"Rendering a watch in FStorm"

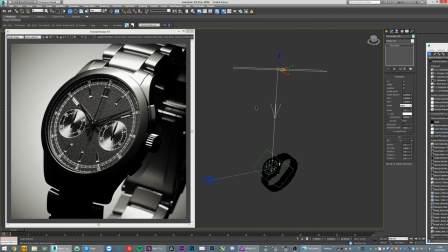3:48 here's what it looks like with just a color
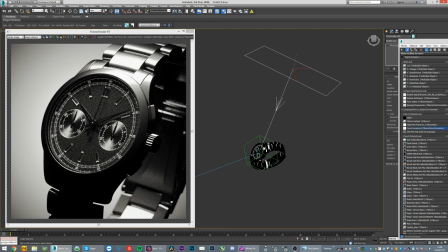3:51 pretty boring and let me just show you the material as well because the material is important so here I
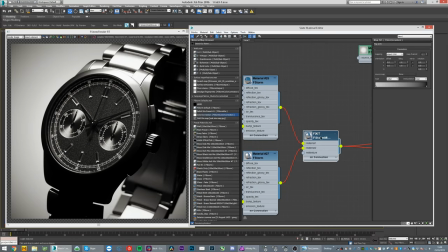4:01 have you can you cannot care about that but here there's a mix
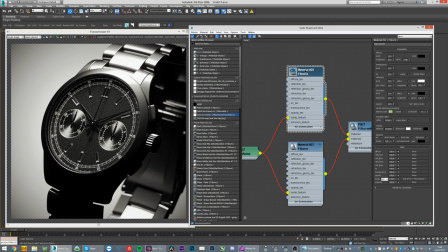4:06 between two materials these are essentially the exact same material but one is classy 0.5 and the other one is 0.45 and there's a mixed value there so if I would go
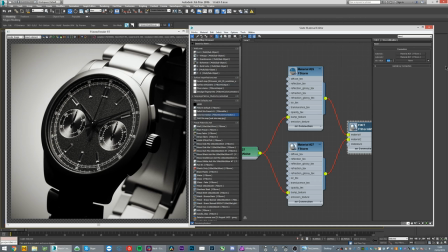4:19 to one we have this material which is pretty blurry and then go to zero then we have this material which is pretty sharp
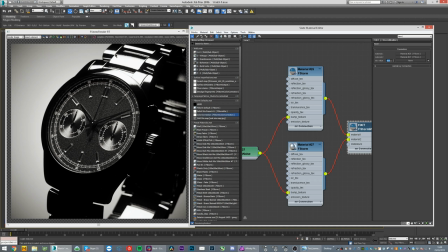4:29 so the reason for mixing those is to be able to have sharp reflections but still having like this glowing gradient out of the reflections sorry basically like a car paint so if you do like that you can see that we still have like these
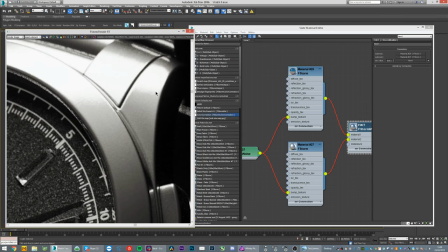4:44 sharp edges here like here and like here you
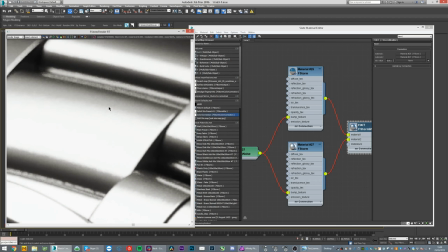4:49 see there's this is sharp line curving here but you still get this fading reflection
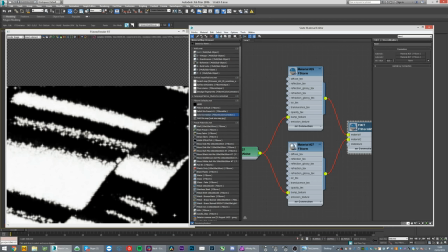4:56 like that here it is extra visible like if I go to zero you have this sharp reflection you
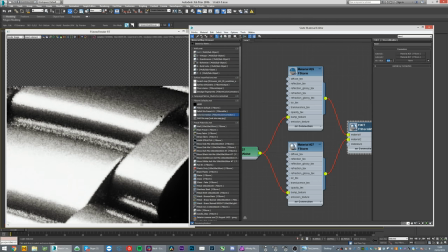5:03 have the blurred one and if you mix them you get this nice effect this is a really good way to
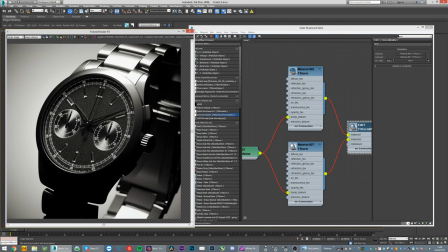5:10 get metal feeling so sorry now
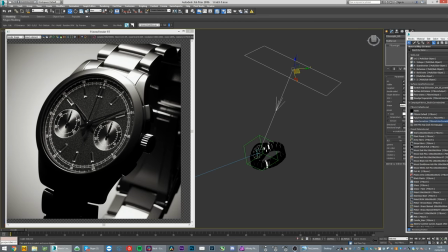5:17 what I like to do because you know you might want to have the sharp reflections and then that's okay you can have that and what I did is to use a texture and
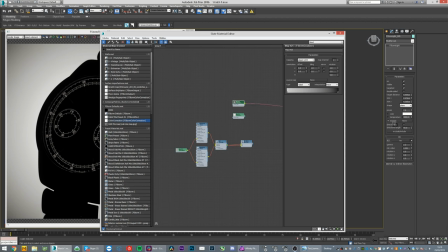5:30 then add this gradient here just a standard gradient as the texture and
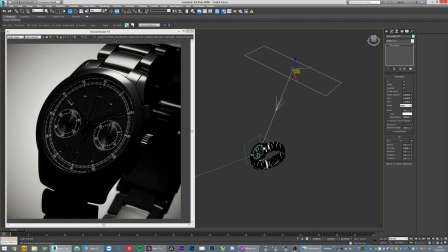5:38 that way you will have a little bit more control of the reflections and how they behave and you won't get these like really hard edges so basically what we want to do now
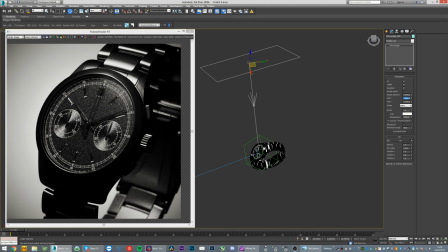5:49 is just okay let's flip this first what I want to do is to find the reflection of the actual like
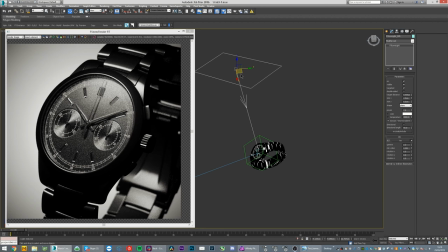6:00 class here and this is where real-time geometry really comes in handy there
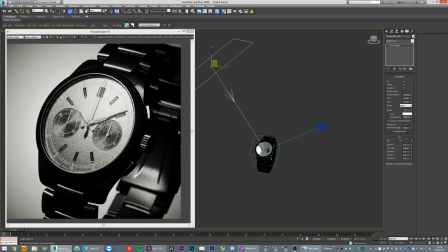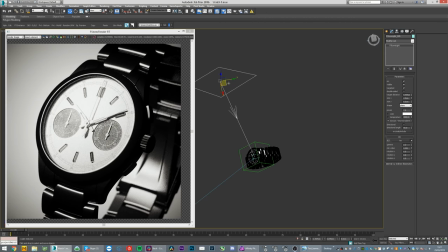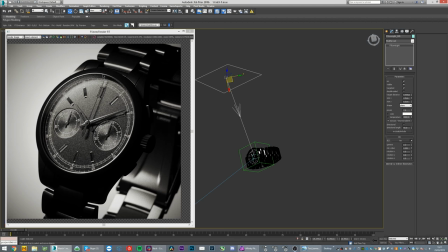6:22 we go okay so I kind of want it on the upper part here you can see the class starts to reflect it as well
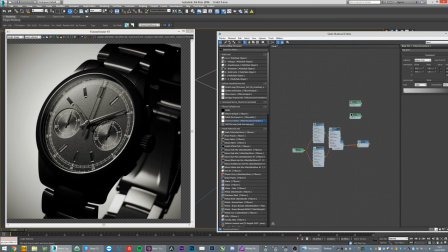6:30 and if I pick the glass you can see that I have made the glass with just a little bit of glossiness to the reflection
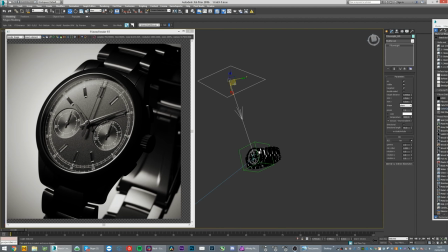6:38 just you know smooth out the reflection a little bit to make it more like product renderish and when you do watch photography in real life you would actually take a lot of different photos with just one light on each photo
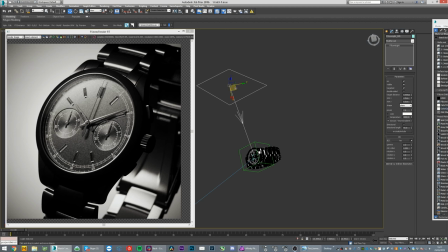6:54 in different directions and then you would mix them up in Photoshop up to, you know, with blending modes to be able to add all the different lit shot together into one single shot.
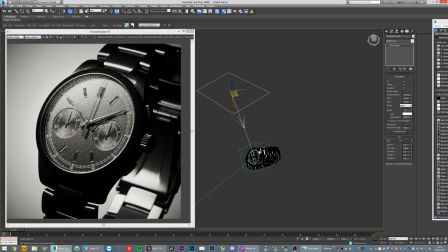7:07 I'm too lazy to do that. So that's not, you know, I'm not a professional watch photographer, so I don't really have that expertise, but that's how they do it. So anyway, let's say that I have a nice reflection here. I kind of like it. So I'll just hold shift and copy this over to somewhere else. I do not want it as an instance.
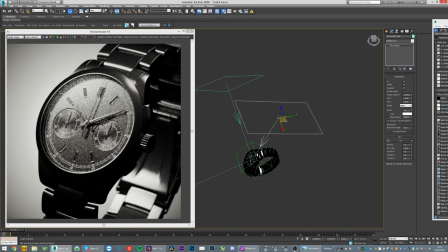7:29 then you know just continue working with finding the reflections and basically all you want to do now you're not lighting the watch you're just reflecting it you're just finding ways to add reflections to it that looks nice not lighting really
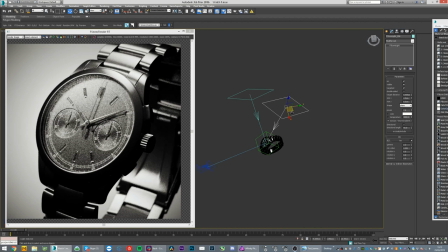7:45 sorry wow this is a bad day i gotta quit smoking and I'm not even smoking so let's add something from the bottom here